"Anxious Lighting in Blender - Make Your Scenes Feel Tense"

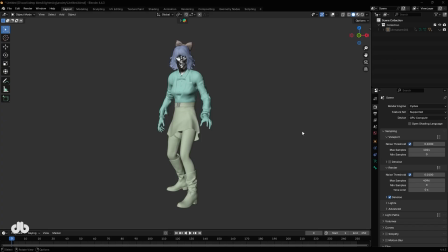Epic lighting like this? Stick till the end. Hey everyone, welcome back to the Blender Lighting Fundamentals playlist. We're diving deeper into anxious lighting, perfect for apocalyptic, spooky, or high-tension scenes.
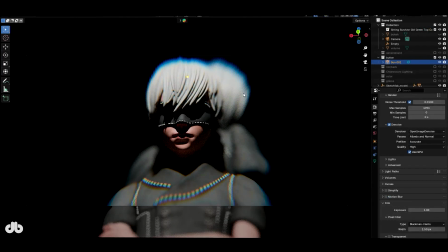If you missed the earlier episodes, go watch them first. They're the foundation.
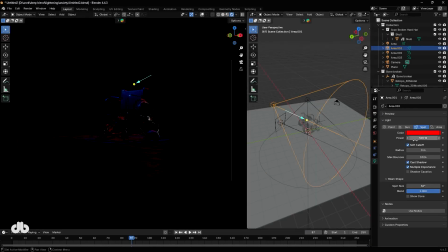Today, I'll demo with the zombie character, then apply everything to that eerie wheelchair and skeleton scene from the thumbnail for a full recap.
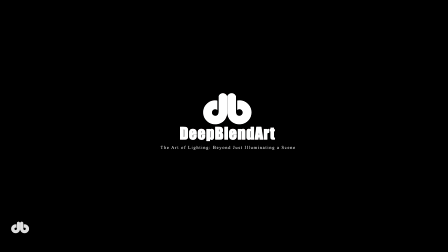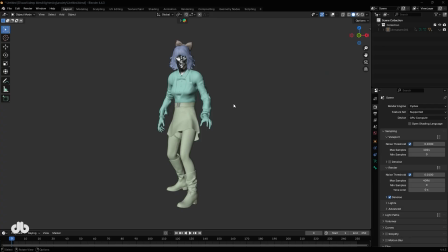Alright, let's jump in. Here's our zombie girl character.
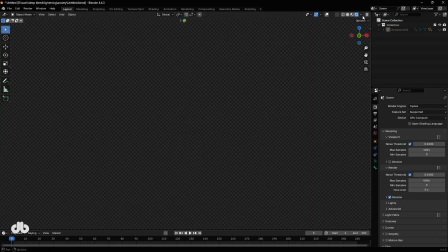In a default setup, if I switch to rendered viewport, it's just a plain scene with nothing special.
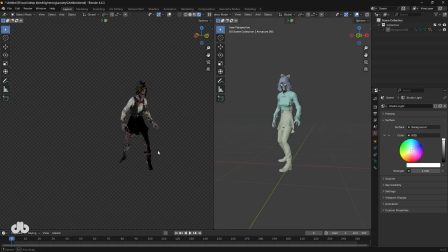I'll split the viewport, 3D viewport on one side, rendered preview on the other, so we can see changes in real time.
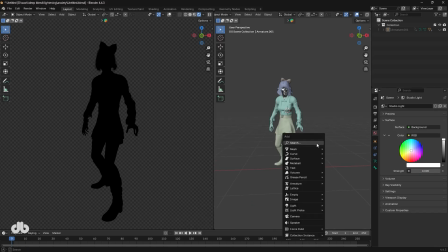First, I'll disable HDRI lighting to make the scene completely dark, then start adding lights from scratch.
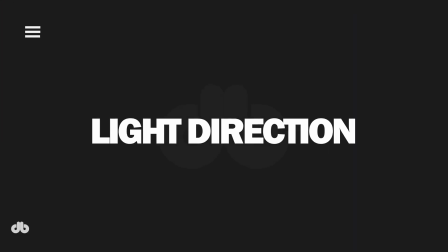The very first principle, light selection and direction.
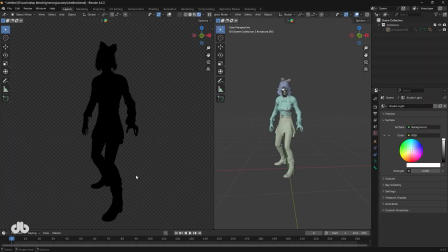In the last video, we talked about how normal light, like sunlight, tends to hit from balanced, predictable angles, maybe from the side like this, slightly overhead crawls, or straight from behind, or head-on illuminating key areas. But when lights come from unusual,
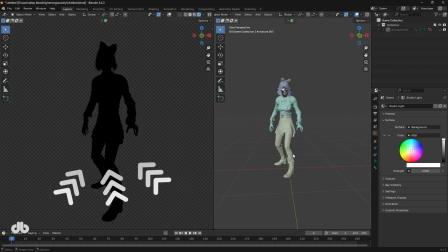unconventional angles, they instantly create unease, an intangible, off-kilter feeling. So, for anxious lighting, we want those angles to feel as alien and unfamiliar as possible.
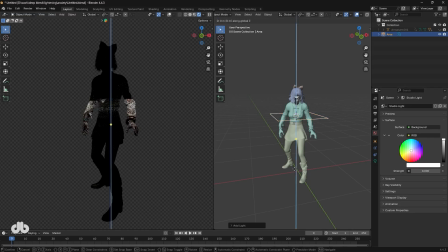Let me add my first area light. If I place it high up, it looks like natural sunlight. Rotate it a bit, still pretty standard. But now, drop it low on the Z-axis, tilt it upward, boom.
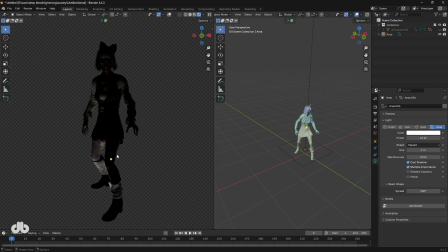Instantly mysterious and unbalanced. Depending on the exact emotion, setups vary. To amp up fear and make this character feel huge and exaggerated, I'll add that first unusual light, aimed at her, then duplicate it exactly opposite for fill.
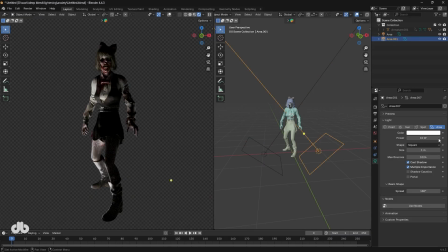Main light at around 100 watts, fill at just 20 watts. That's enough to soften without flattening everything. While lower on the fill, equal strength would make her evenly lit. But this way, we get drama. To really emphasize and enlarge her silhouette, I need a rim light.
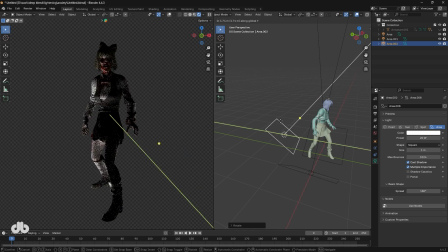Duplicate the main, place it directly behind at character scale. We covered rim lights last video. Definitely check it out if you missed it. Crank it to 100 or even 5000. See that glowing outline? It separates her from the background and makes her pop menacingly.
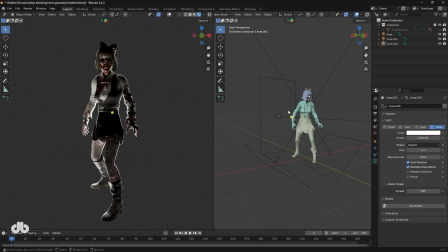I could add more lights, but let's stick to fundamentals for now and move to the next big topic, creating mood with color. For anxious, high-tension, nightmare vibes, we push colors into unusual territory.
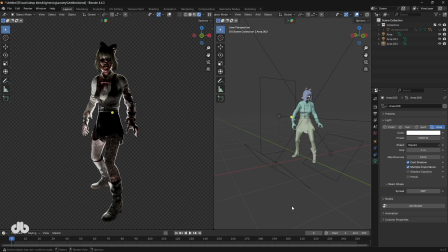Harsh colds like deep blue to cyan, or fiery reds. This exaggerates everything.
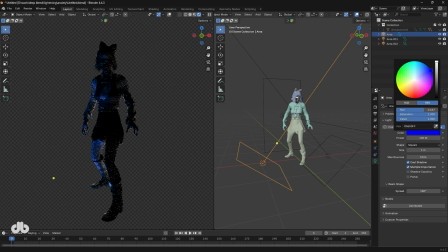I'll make my main light blue. Drag towards cyan if needed. Higher hue and saturation equals more emotional intensity. Fill light, red. See the tension spike? You could swap. Main red, fill blue. Totally up to you. I prefer main blue, fill red.
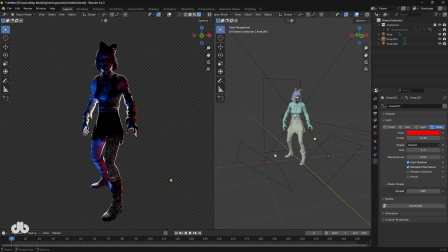Boost the fill a touch for balance. Rim light follows suit. Blue rim keeps it cool and eerie. Red intensifies warmth and danger. Or go third color. Green, yellow-orange, purple, pink.
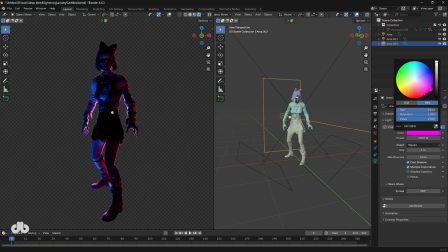Just avoid normal sharp yellows. They feel too safe. I'll settle on a brighter pinkish purple for the rim. Looks solid. With colors set, intensity behaves differently than white light.
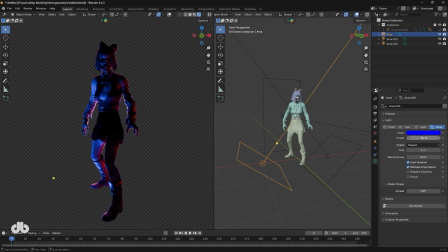Readjust powers. Main to 250 watts, fill to 60, rim to 4000. Now look, pure dread starting to form. Next, contrast and shadows.
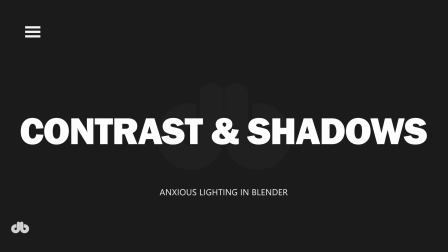Crucial.